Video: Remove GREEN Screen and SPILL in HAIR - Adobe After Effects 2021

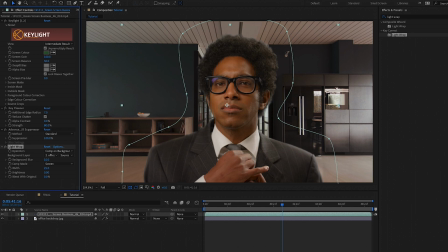So typically I'll change the width to around 25, and then I'll choose over because it creates a more natural blend. And then I'm going to increase the background blur, and I will also blend it heavily with the original.
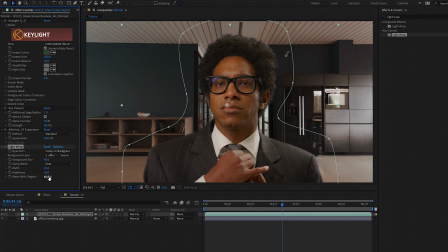And now if I turn it on and off, you can just see a really subtle touch of lighting around the edge. I don't want too much in this case. Of course, with whatever shot you're working with, it might be a little bit different.
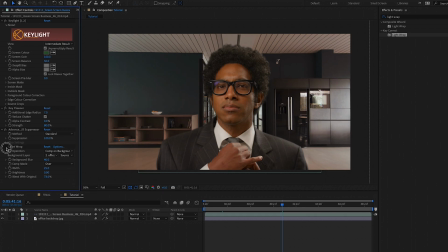So you may have to play around with this width until it looks good for your scene. And now as a final touch to the composite, I like to create an adjustment layer. So right click on the empty space here and add a new adjustment layer.
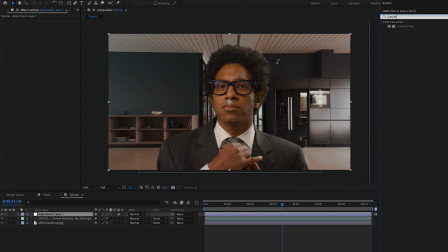Then from Effects, search for Lumetri Color and drag Lumetri Color onto the adjustment layer. And underneath the creative section of Lumetri,
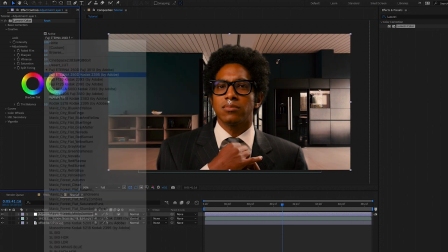you can try out a bunch of these creative looks that come built in and see how it affects the overall image.
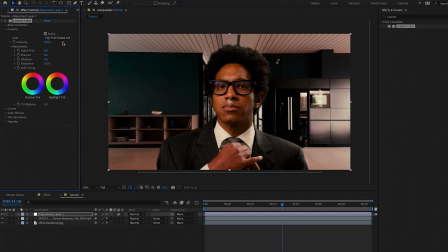And you can reduce the intensity of it so it looks more natural. So all this did was apply this color look to the entire composition, both the foreground and the background, giving it more similarity. Of course, you don't have to use this effect. It's just something I like to do. I just wanted to show it to you in case you might want to apply an adjustment layer for your footage, but maybe your background and the foreground already look really similar and you may not even need to use a LUT or a color look from Lumetri Color.
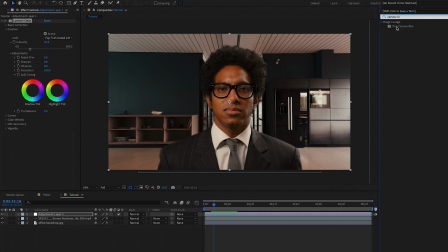And lastly, we're going to add a camera lens blur to the background. So just go to Effects, search for camera lens blur, and apply it to the background. And now it has more of a natural camera lens blur, so it's more blurry compared to the foreground. And so following these steps, you should know how to key subjects out really professionally going forward. And I would say more often than not, you're going to use that Keylight, Key Cleaner, and Spill Suppression preset, which comes built in inside of After Effects. It's a huge, huge time saver. If it helps you out, you know, be sure to give it a big thumbs up because it helps me know if the tips that I'm giving you are applicable. And also be sure to leave any comments below if you have any questions. And lastly, thank you again to Videvo for supporting today's video and helping make this tutorial by providing the clips. Don't forget, you can get 15% off using my code GAL15 to access any of their premium clips. That's it for today's video. And per usual, keep creating better video with GAL.